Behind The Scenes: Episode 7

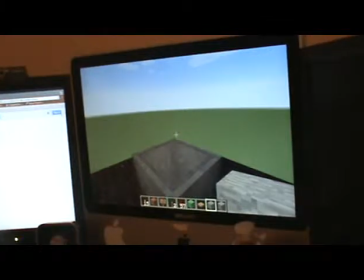12:29 Since I've made this video, I've changed my costume a little bit. So I used to be Pearl Forrester, but now I'm Atticus Finch from To Kill a Mockingbird.
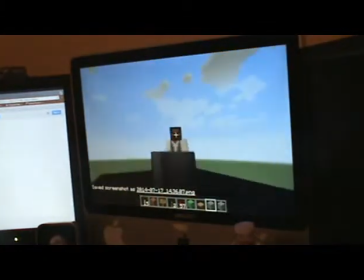12:38 Oh, wrong button. So this is me. I'm Mr. Finch. So how I did this scene was pretty simple.
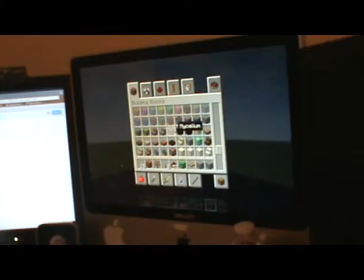12:45 I took an ender pearl. Where's the ender pearls? Oh yeah, I get it. Ender pearl, Pearl Forrester pearl.
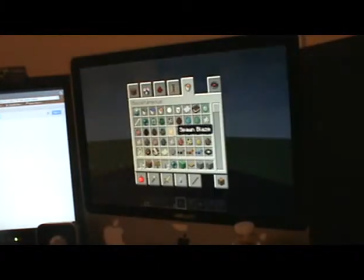13:00 So I just took an ender pearl or a nether or a the nether ender,
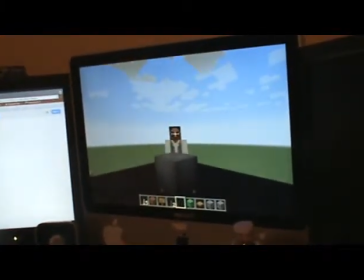13:05 one of those, and I just simply hit Q. And I tried my best to actually make it fall into the cauldron. So that's actually how I did it, and I kind of had a little bit more zoomed in with iMovie. So I'm going to fix my view, and I'm going to go ahead and continue far.
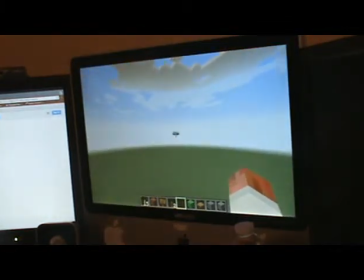13:22 This is the flying Volkswagen bus. It's daytime, but I recorded it at night, so it's going to be a little bit different. There's actually two.
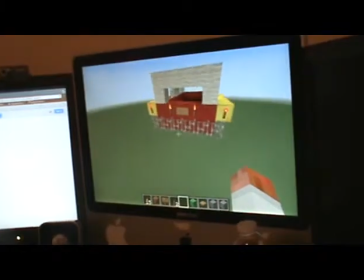13:33 I forget why I made two. Why is there two? Oh, this one's the more detailed version of that bus, and it shows me inside the bus.
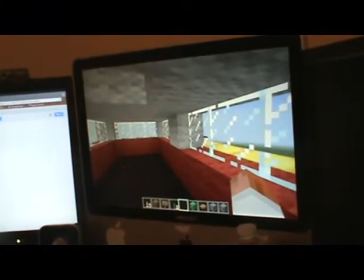13:42 So, basically it's like this.
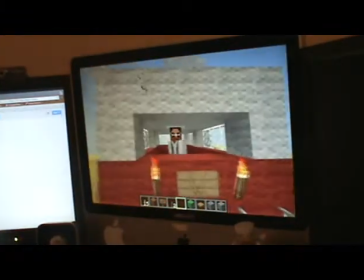13:48 Wow, I kind of forget the lyrics to the song.
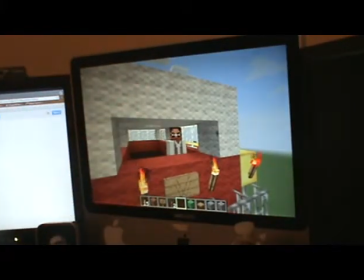13:53 So basically it just zooms in over there, and then it goes, I will send you cheesy movies, the worst I can find.
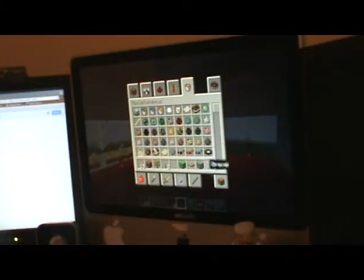14:01 And then I pull out this, the broken record. I think it's 11.
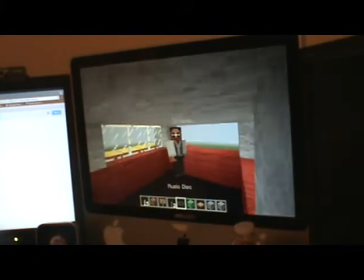14:08 I pull this out, and then I'm like, doing this.
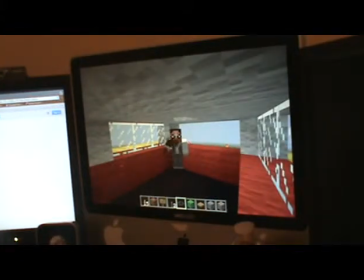14:14 Boop. Boop. So I'm like, doing that.
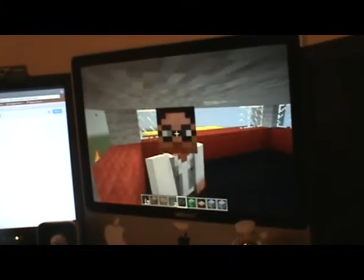14:18 Kind of showing the cheesy movies thing, if you kind of get what I'm doing there. So, let me fix that.
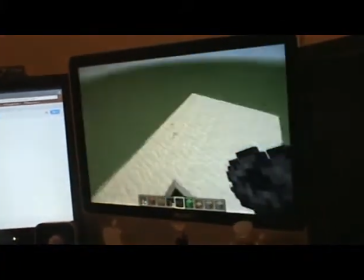14:25 Alrighty, so that's inside of that. That is the prop version, like the more detailed inside of the ship.
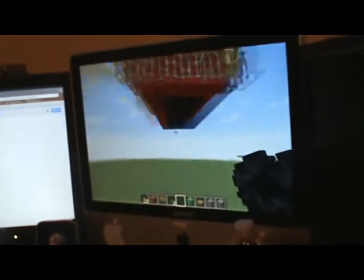14:31 Since I wasn't going to be showing the tires, no point.
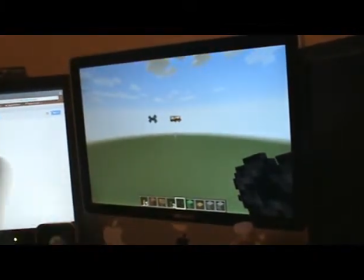14:34 So then we go over here, then you see the more the prop used to follow the satellite of love in space, where the scene where I'm like this, I think. And then I zoom out like this.
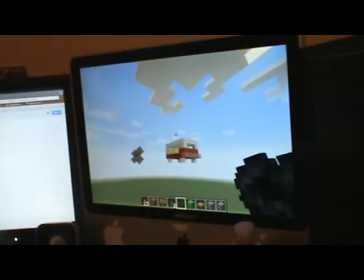14:47 So it shows me like this, and it's like
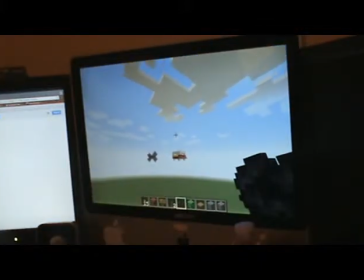14:53 moves out like that. It was actually so I move out like that, and then I move in and out like that. And when it shows this scene, you probably can already tell, but when it showed the still where
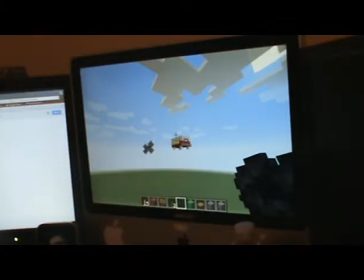15:07 when it showed that still of her, and then I start moving backwards, or this scene, that still of that scene, and I start moving backwards, it's actually it's actually just a picture I took to make it look like it's kind of moving, trying, not really.
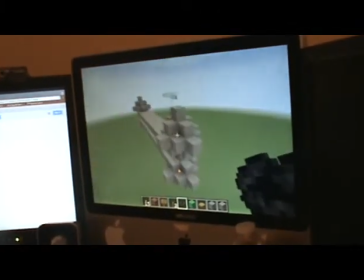15:26 So oh, now it's raining again.
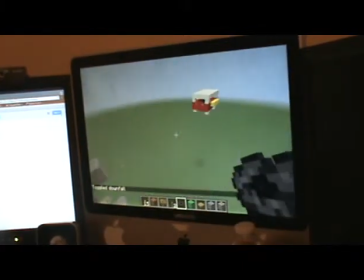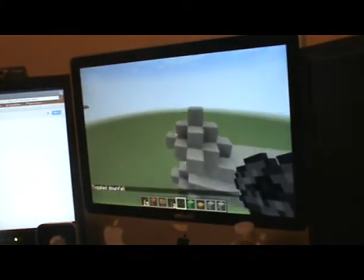15:34 Alrighty, that is the end of that rain. This is the Satellite of Love, at least my version.
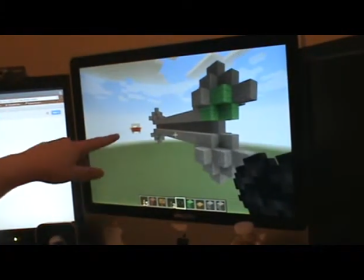15:40 This is also that same scene where the ship is back behind it.
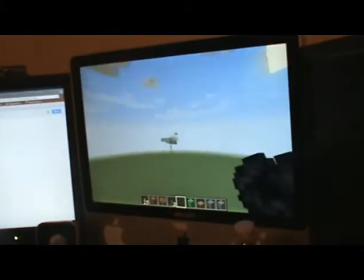15:44 So it after it shows the whole space thing over there, so it kind of starts up with me.
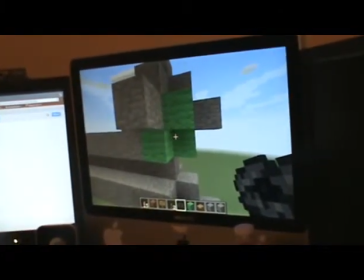15:50 And this green screen area is going to show a little Minecraft picture of Tom Servo, Mike Hodgson, or Mike Nelson, and what was it? The third one. What was it?
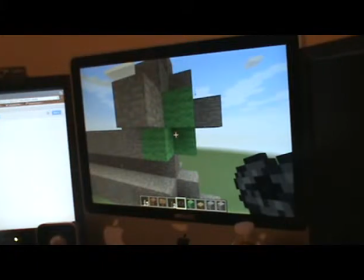16:03 Tom Servo, Crow, Mike Nelson, and Tom Servo in this picture, and it kind of shows that, and then me going into space.
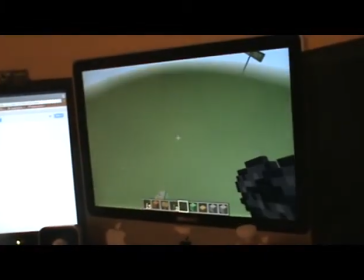16:11 And I kind of move my camera up to simulate that, me going into space.
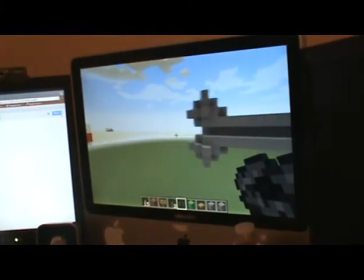16:16 I also do the same thing with the video moving. At night, you can't see these very well, so that's a good thing.
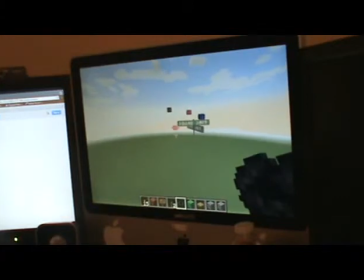16:26 And this is the whole starting. This is what made the whole video start.
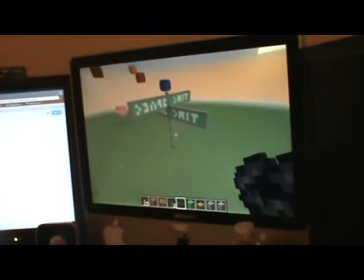16:30 This is that time and space street signs, and these are the spinning.
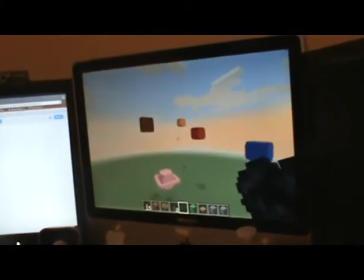16:37 These are the Earths moving.